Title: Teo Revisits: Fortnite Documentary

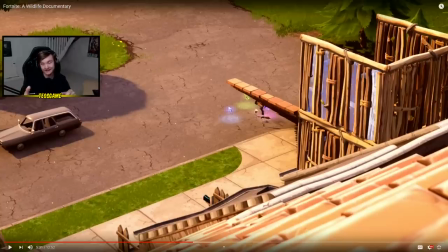I may have done a few edits. So, for example, when I started dancing there, I know for a fact that he said, the Slav dance, and started talking about it a few seconds later. But for timing-wise, I moved it up a couple seconds to make it feel more natural. But he's improvising all of this. and secondly these
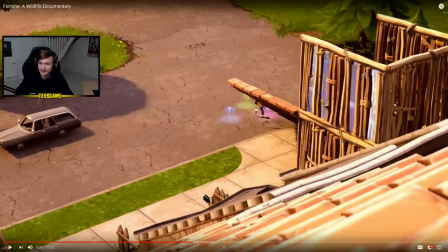angles while it all flows very smoothly here I'm using the theater mode meaning every time a cut finishes and there's a new cut for the next part of it I pause go to the timeline move it back I have to find the angle it
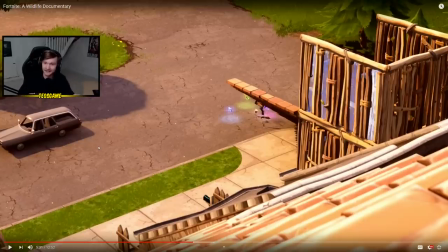took a good like 10 to 12 hours that I had to do that night like it's it's really it was really difficult so both editing wise it took longer to get the angles than it did to put the video together and his improv this is why i'm so proud of the video because
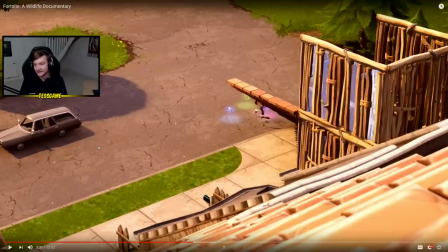there's genuinely so much fucking like just raw skill i really i really build myself up but i'm at this when you ask what i'm most proud of that's why i'm really proud of this video the
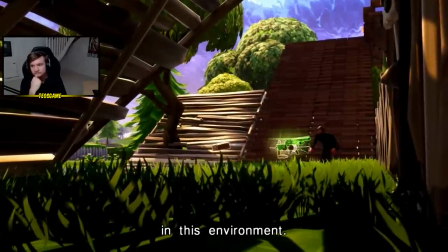t-o-t-o-t-o is a smart player in this environment as now he does not need to scavenge the entire city.
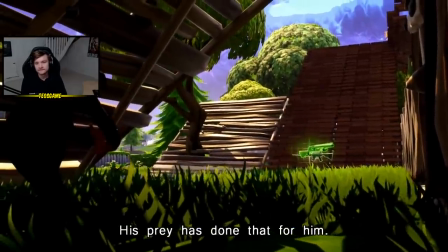His prey has done that for him.
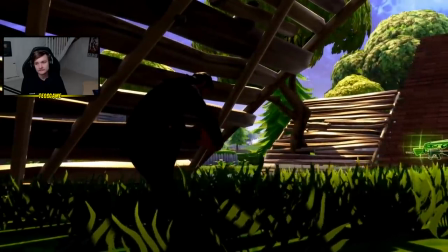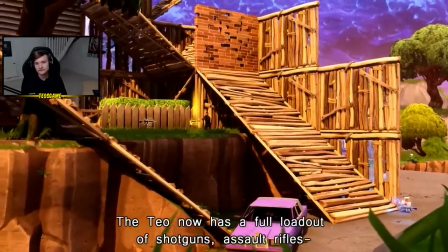Tio now has a full load out of shotguns, assault rifles,
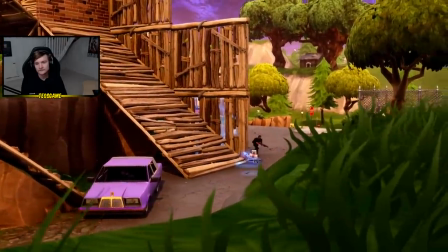and health opportunities as he moves in for his next battle.
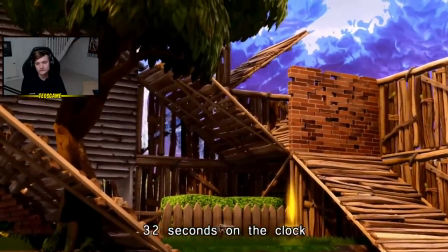Numbers in the service have been dwindled. 32 seconds on the clock means they will be migrating towards his location.
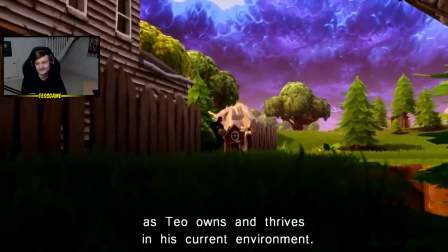Weather elsewhere has gone downhill as Tio owns and thrives in his current environment.
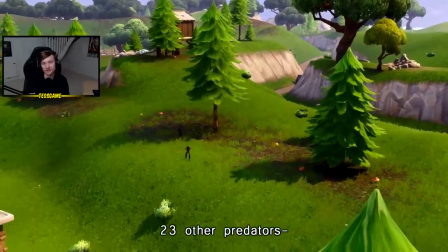I just looked up the music on Epidemic Sound, searched a lot of Africa and documentary and stuff like that.
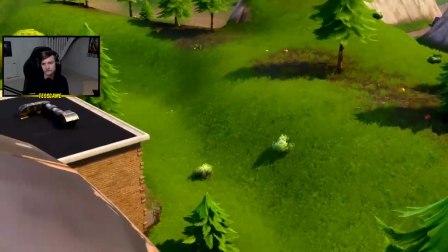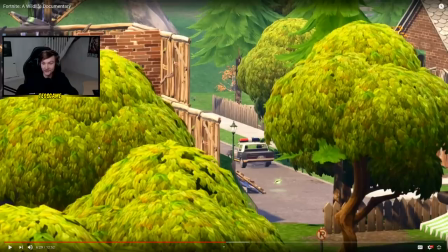And then for this, you know what I'd do? I would find, like, for this moment, for example, I'm running around a lot and Floppy's not saying that much. And I'm like, okay, I don't want me just running silently here for 20 seconds. And I don't want to cut ahead because I want it to feel like one story, like documentaries often do.
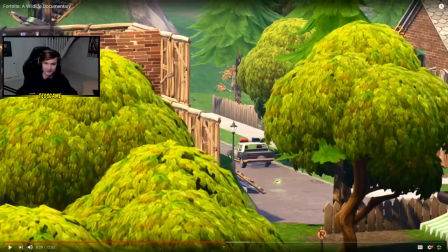So whenever you see this, it's because Floppy's quiet for a second because I'm just looting. So I'd look at the map and there's a circle on the theater mode of fortnight of where you can cut to and anyone in that area
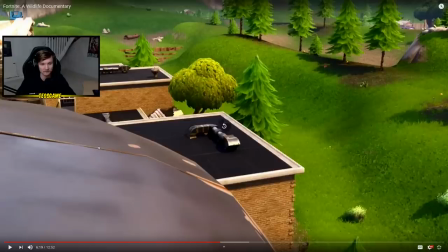You can actually spectate and so here this moment floppy goes quiet for a while So I'm like,
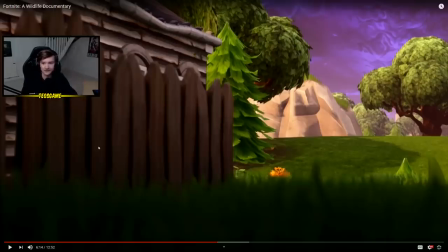oh fuck I need to I need to show something to keep the story feeling natural That's why I found these guys on the map and I was like, oh, this is perfect to kind of cut to
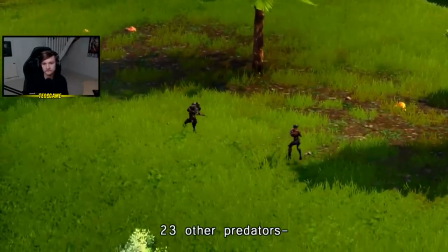Twenty three other predators For this one.
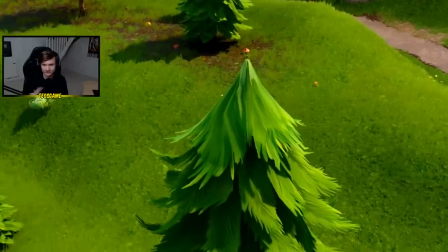He also mentions it so I guess it worked even better There's a lot of those moments where I tried to fill it out with other people to keep it interesting, I guess.
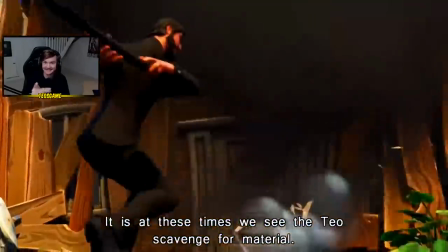times we see the tears scavenge for material.
Hold up.
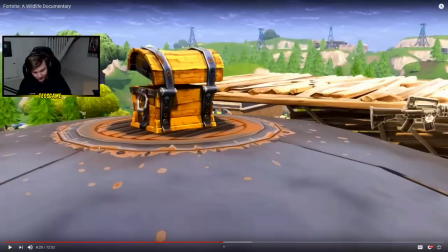This is such a, like, I'm really, if you want to watch the video without my annoying voiceover, then don't watch the director's voiceover here.
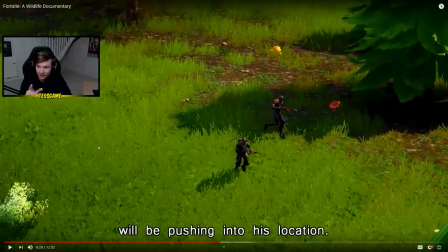But this, I remember, took so long. Getting the timing of watching these guys, and then going back over and catching me jumping over with that angle.
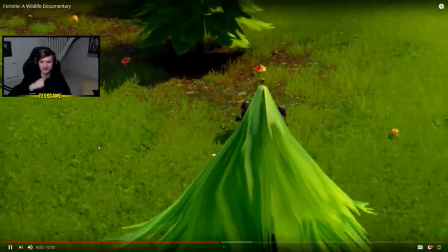This took me a few takes.
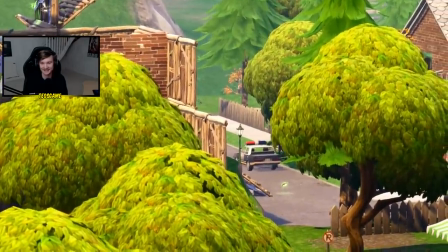zoom in here and then get him coming over at the end of me jumping over that
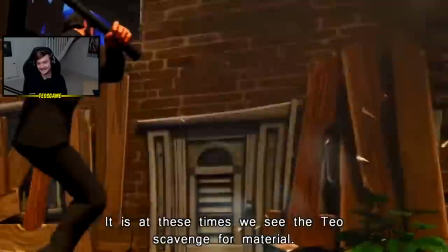that's times we see the tio scavenge for material though this may
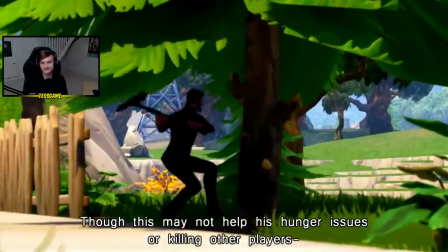not help his hunger issues or killing other players this will help him in
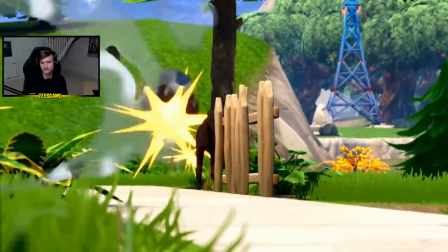the defensive route of gameplay when in the wild we see tio
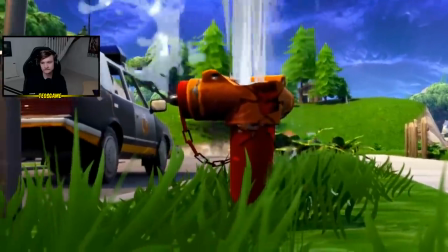thrive with these materials as if someone tries to take on
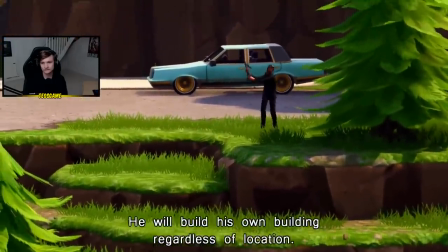the tio he will build his own building regardless of location.
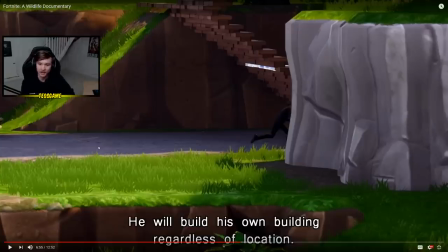Love the subtitle style, thank you. When I finished the video completely, I remember I was very tired and I just wanted to go rest and I talked to Alex about it and asked her if she could subtitle the whole thing. Alex subtitled this whole video.